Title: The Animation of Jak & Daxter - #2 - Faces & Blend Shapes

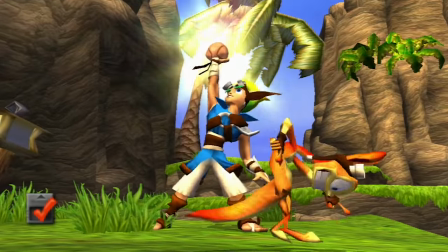(0:00)
Hey, and welcome back to this video game animation analysis series, and we're going to talk a little bit more about the animation in Jak and Daxter, which is overall pretty excellent.
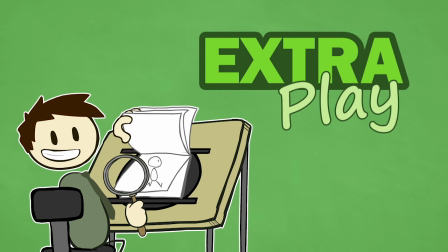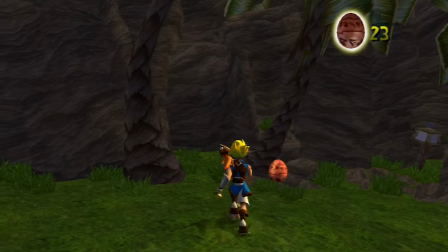(0:15)
This isn't really a character animation note, but I like how they have the precursor orbs floating and moving just a little bit.
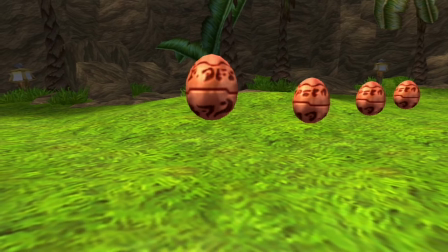(0:23)
Just enough movement to draw attention.
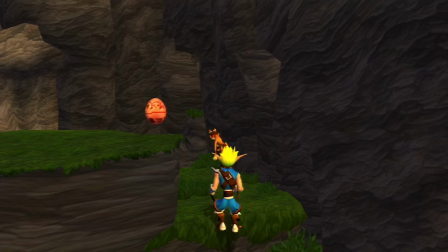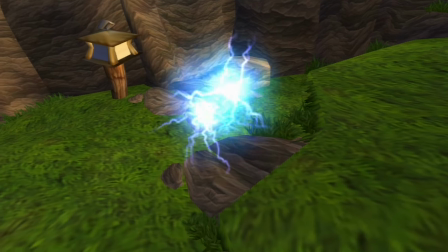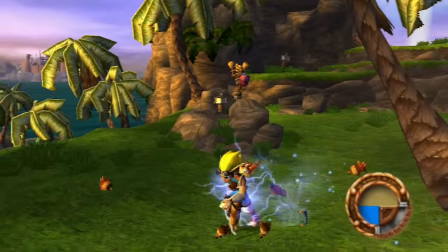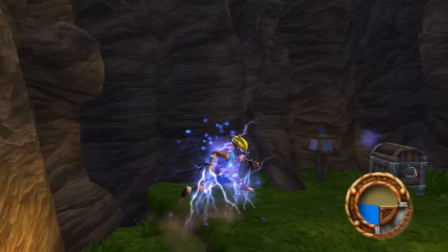(0:49)
So, speaking of squash and stretch, when you are charged with Blue Eco and you get near these crates here,
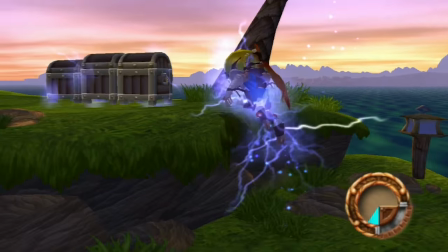(0:54)
Notice how they start bouncing and wobbling like crazy before they break.
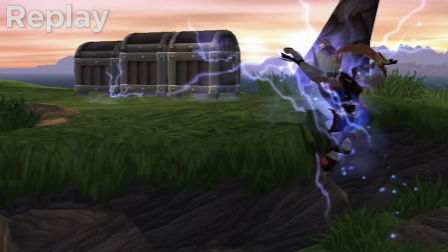(0:58)
Now normally, obviously, wood and metal can't do that, but because this is a cartoony game, you can do that.
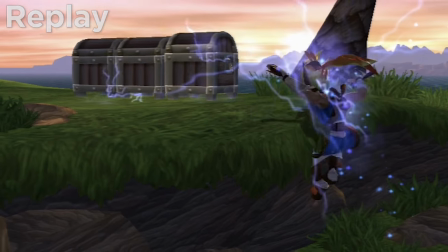(1:04)
And in terms of gameplay, it's a really excellent way to visually show the player that something they're doing is changing something.
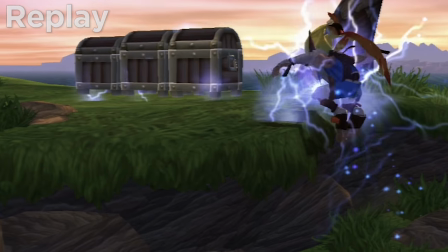(1:12)
To show that running near these boxes while charged with blue eco might cause them to break.
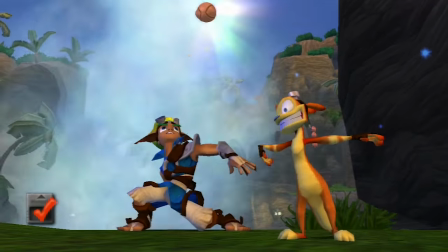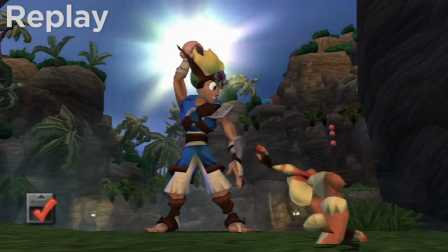(1:25)
I give them a lot of credit for making so many variations of the, yeah, we got a Power Cell celebration moment.
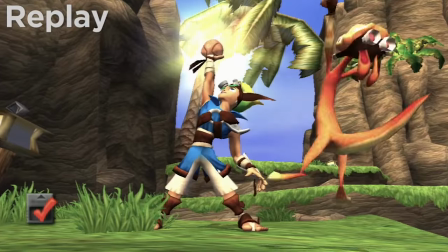(1:33)
I don't know how many there are in total. I want to say like five or six, but uh...
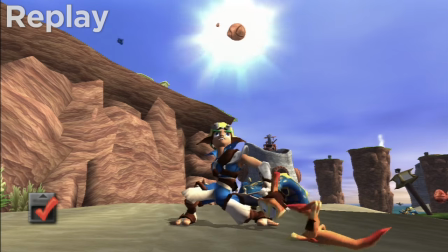(1:37)
Yeah, like where Mario 64 and Banjo-Kazooie and so many other games kind of just had the one yay celebration, we got the thing animation.
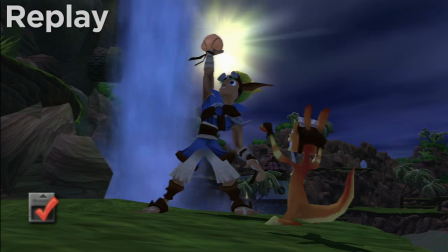(1:46)
These guys made several, and they're all really entertaining. That extra effort really goes a long way towards making this game as charming as it is.
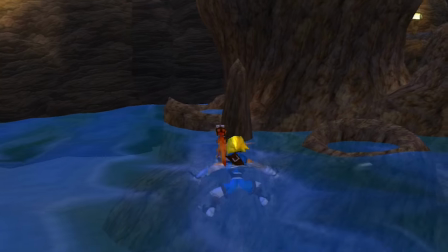(1:55)
Ooh, now we can see them swim. This is a pretty nice swimming animation.
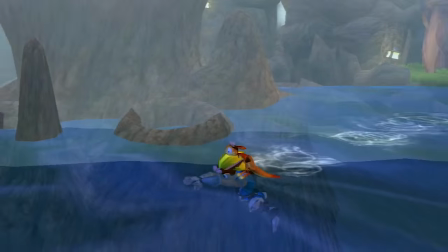(1:59)
I mean all other gameplay animations are pretty nice and as usual Daxter is my favorite part Because he's just sitting up there wet and shivering on Jack's shoulder
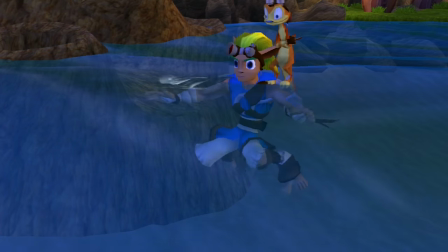(2:08)
And I like that they have distinct swimming forward and treading water in place animations for Jack.
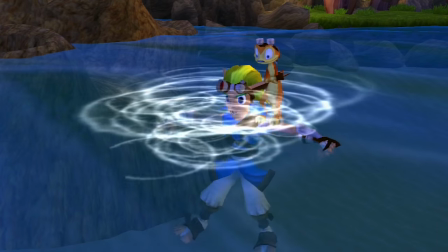(2:14)
That's kind of nice.
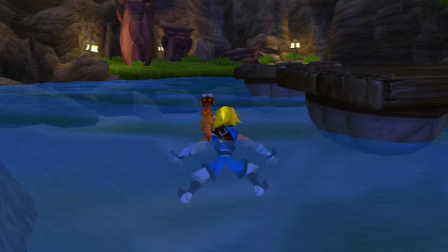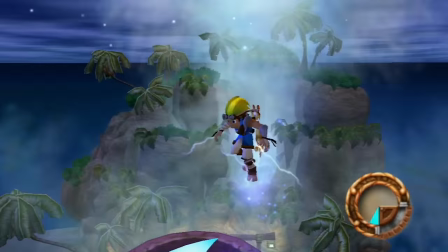(2:20)
I think this game really serves to show that even if you have low res assets you
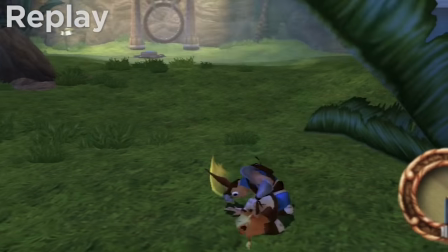(2:29)
Oh, that's great. I didn't know about that. I love the way Daxter peels himself off the floor after a long fall.
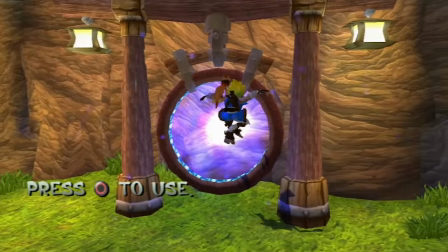(2:35)
But yeah, I think this game really serves to show that even when you're working with very low-res assets, and even for the PlayStation 2, the character models and textures in this game are fairly primitive.
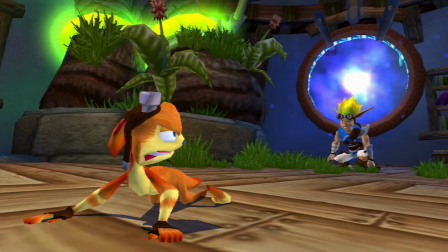(2:47)
Even just looking at Jack 2 and 3 on the PS2, you can already see a pretty big improvement in terms of the fidelity of the characters.
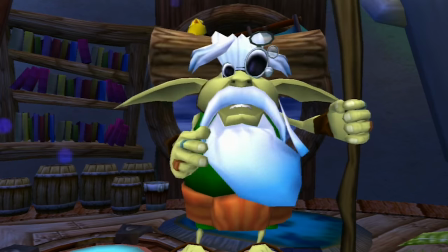(2:54)
But even when they're just working with the simpler character models from this first game,
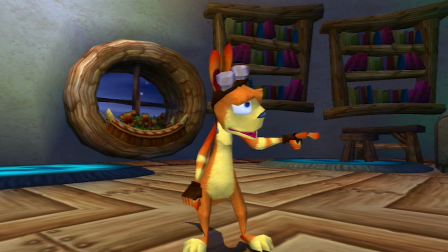(2:58)
they still get a lot of character and charm and appeal out of the way the characters move, and out of the quality of the animation they've made.
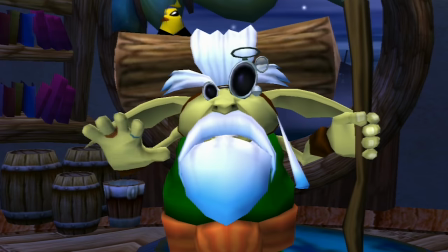(3:05)
I think this game serves to show that good animation can go a long way toward
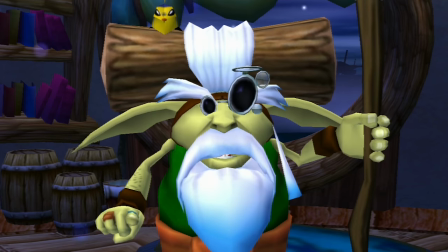(3:09)
making even primitive looking games like this still feel nice and look good.
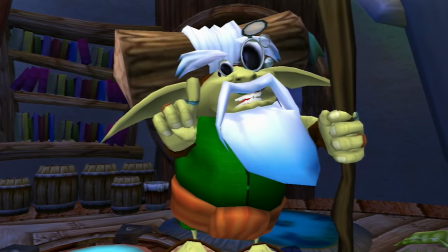(3:15)
All right, we got another cutscene here.
Good training boys, but that's nothing compared to the challenges that lie ahead.
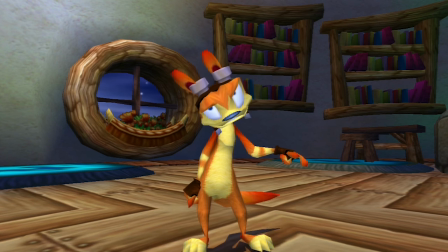(3:23) Ah, then, no problem. We got the moves, eh, Jack? We'd love to stay in chat, Big Green, but we're, uh, itching to get on with our adventures.
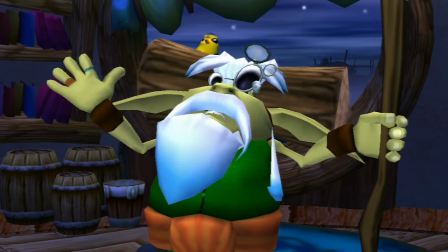(3:33) Fine, fine. Adventure away, then. And while you're out adventuring, why don't you make yourself useful...
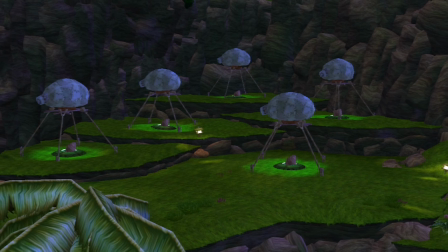(3:42)
They do lean a little bit heavily on that 90s cartoon character trend of just give everybody tons of attitude and make them all wisecracking and sarcastic all the time.
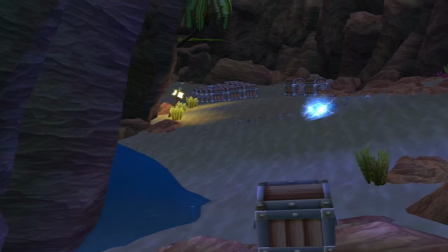(3:50)
It'll be funny, and sometimes it is and the rest of the time it's not really